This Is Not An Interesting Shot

If I did have a thesis it would be pay more attention to the visuals in your videos. Anyone who posts anything on YouTube. just consider the analytical implications of what you show consider how it may be interpreted because if you have a Something if something feels off if you haven't thought this through and something feels wrong about the visuals and about what you're saying If they don't match up there's too much of a disconnect Not only going to drive away your audiences which you know might be important to some of you But more importantly your message is going to get garbled your message is going to get all jumbled up because you can't help and interpret what you see on the film you know unless you people don't even watch it that's something that's different that's something that's different about YouTube over film or TV is that with a film you can be pretty sure that every visual you show is going to be seen right if everyone who watches the film is watching a film whereas a lot of people on YouTube just have over and listen to videos right that's actually very popular way of doing so and also a lot of people on YouTube watch videos on their phone in a very very small screen so the visuals can't be anything too complicated if you're pandering to that group if you want to get a lot of views and even if you don't pander to that group again your message might get misconstrued because your connotations of what you're showing with the visuals and what you're saying with your words or whatever the audio you're showing there could be some sort of weird disconnect there and you could send a different message than what you want to send we've been conditioned with this certain filmic language ever since we're children, just culturally we have this universal filmic language which is sort of burned into us by everything we consume from when we're children, right? and when we see something that goes against it, we feel it somehow we feel it if someone breaks the rule of thirds I mean, not the rule of thirds I forgot what the fucking what it's called, it has a name But if someone breaks the eyeline like if you're doing a dialogue here Let me bring you over here so that you can see yes I was just talking to air because there you go. There's meanings. There's all sorts of meanings if I'm having a dialogue for someone You know what?
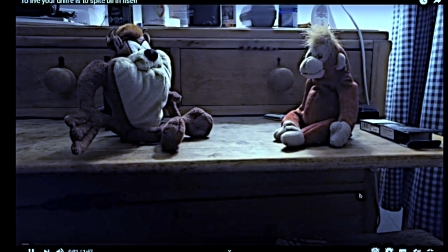(25:34)
I'll show it like this So this is one of my videos. I made it as an example of sort of a dialogue scene So here we can see this is what's in a stab. This is very very basic cinematography But this is what I was thinking So you got this establishing shot to show the two characters of positions
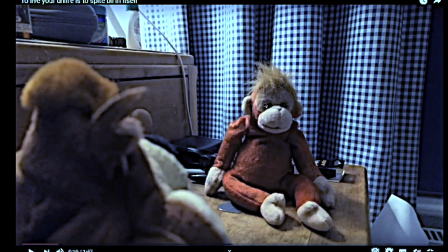(25:48)
relative to the environment and relative to each other Then we have an over-the-shoulder shot of this character when they're talking because you can see their face It indicates that they're talking even though there's no mouth movements You can tell that this is the character who's talking right because we can be conditioned
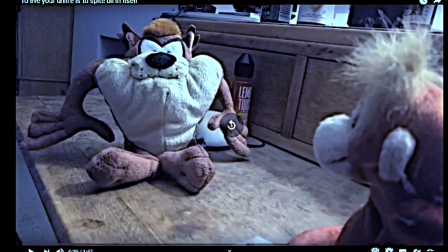(26:01)
by watching so many films and then when it Changes you will notice when the camera switches to the other person talking
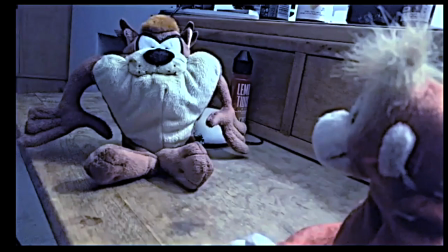(26:08)
Even though it's the same voice and none of the characters mouths move We can tell that it's the other person talking because the cameras switched now
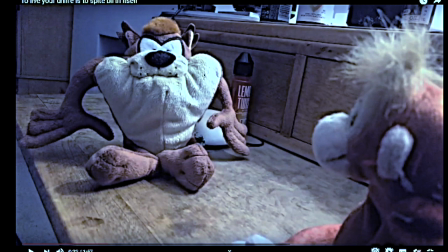(26:15)
notice something interesting Which is that the eye line between the characters if you were to follow the characters eye lines as if it was an invisible line Going from their eyes to each other or going from each character's nose Like an invisible fishing line the camera never crosses that line throughout the whole video if I speed it up, right?
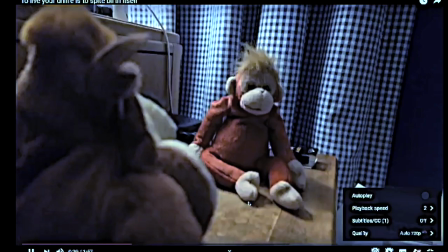(26:32)
That's not how you speed things up Right Even though I speed it up You can tell the camera just switches between one shoulder and the other,
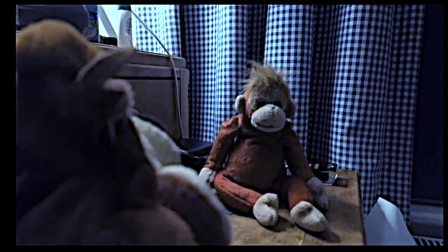(26:39)
but never crosses the eyeline This is so that you always know like the context of their cat the cut is in their environment So it's never disorienting
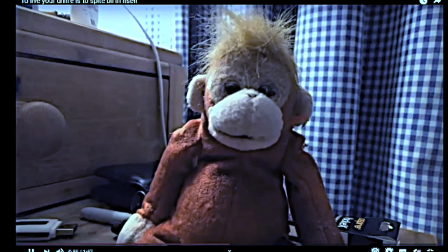(26:47)
except now when the camera sort of cuts in right there you go It still hasn't crossed the iron.
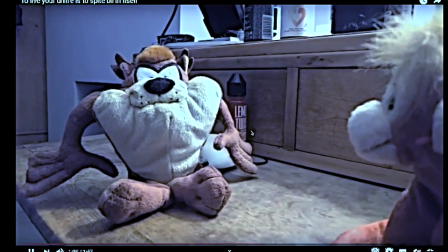(26:53)
It's just gone straight into it But it still hasn't crossed the iron if you watch any film dialogue scene You will notice that the camera rarely crosses the
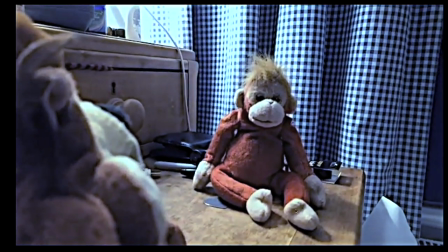(27:00)
eyeline if it's well shot and that's how you you know that's how you you're able to keep track of where these characters are relative to
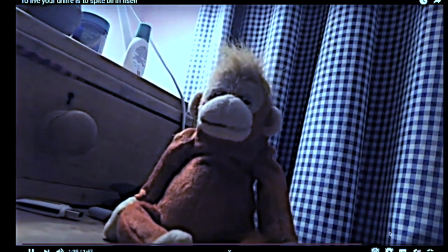(27:06)
each other and except here this you know the shot changes to below them into a Dutch angle and stuff like that and then you get the establishing
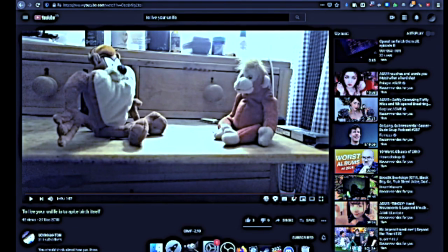(27:14)
shot to end it off this the camera never crosses the eyeline right now in some films hold
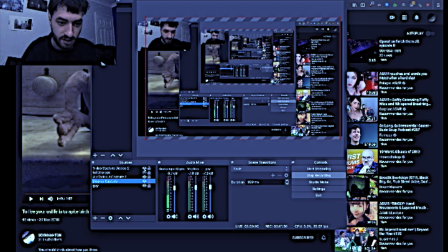(27:23)
on a second now